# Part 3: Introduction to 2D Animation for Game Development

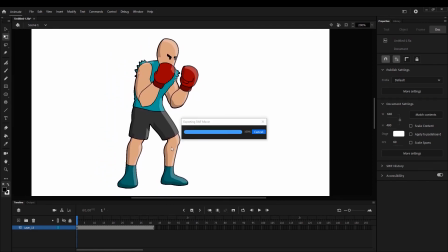And that's going to make the whole thing look a little bit more
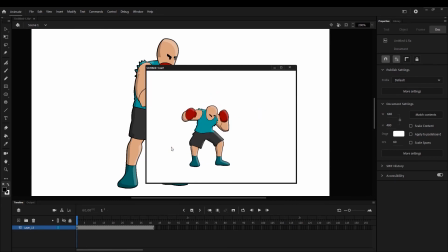advanced and a 3D possibly, looks a slightly 3D. Now one last thing, I'm gonna do a neat little trick to make it pop a bit more,
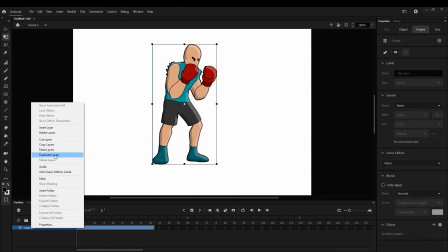is give a shadow for him on the floor.
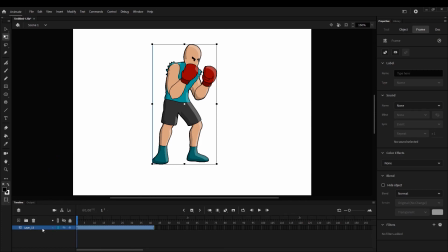So I'm gonna duplicate this layer, same symbol, same action, same animation, and just resize it a bit, drop it down to the floor level, and of course put it behind the main layer. And what I'm gonna do now is remove the extra effects
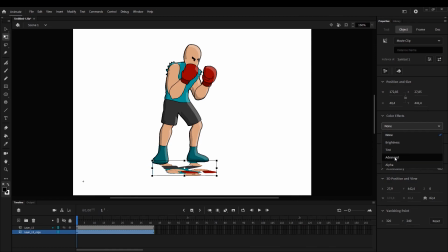and hit it with an advanced color effect. So this allows me to first of all drop the brightness down to zero to get the black shadow, and then the alpha, which is the transparency, maybe I'll put it 25 or something,
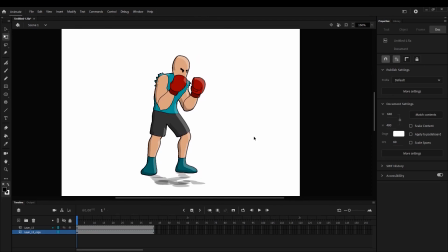and that should be a dynamic shadow. Let's see how it looks.
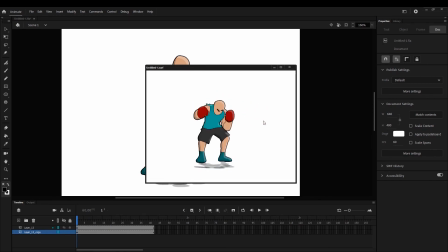Alright, and I guess that concludes the live demonstration. Now it's a very simplified animation. If I spent more time on it, I could make the different body parts move in a more like a staggered way, so not every frame changes at the same time.
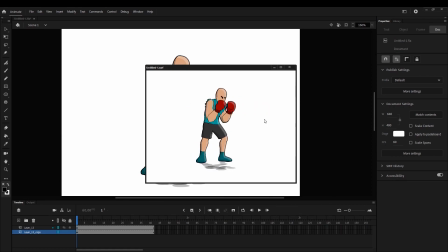And I could add some like secondary actions or overlapping actions. If I gave him hair, the hair would be moving beautifully throughout this whole movement. But right now it's very simplified, but hopefully you got the idea, and hopefully you find this simple enough to try it out for yourself.
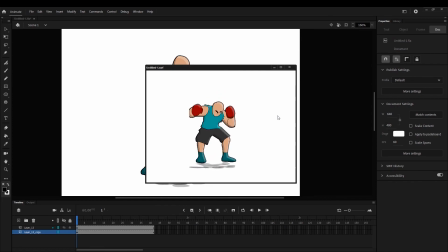That's all for me. Thank you very much for watching.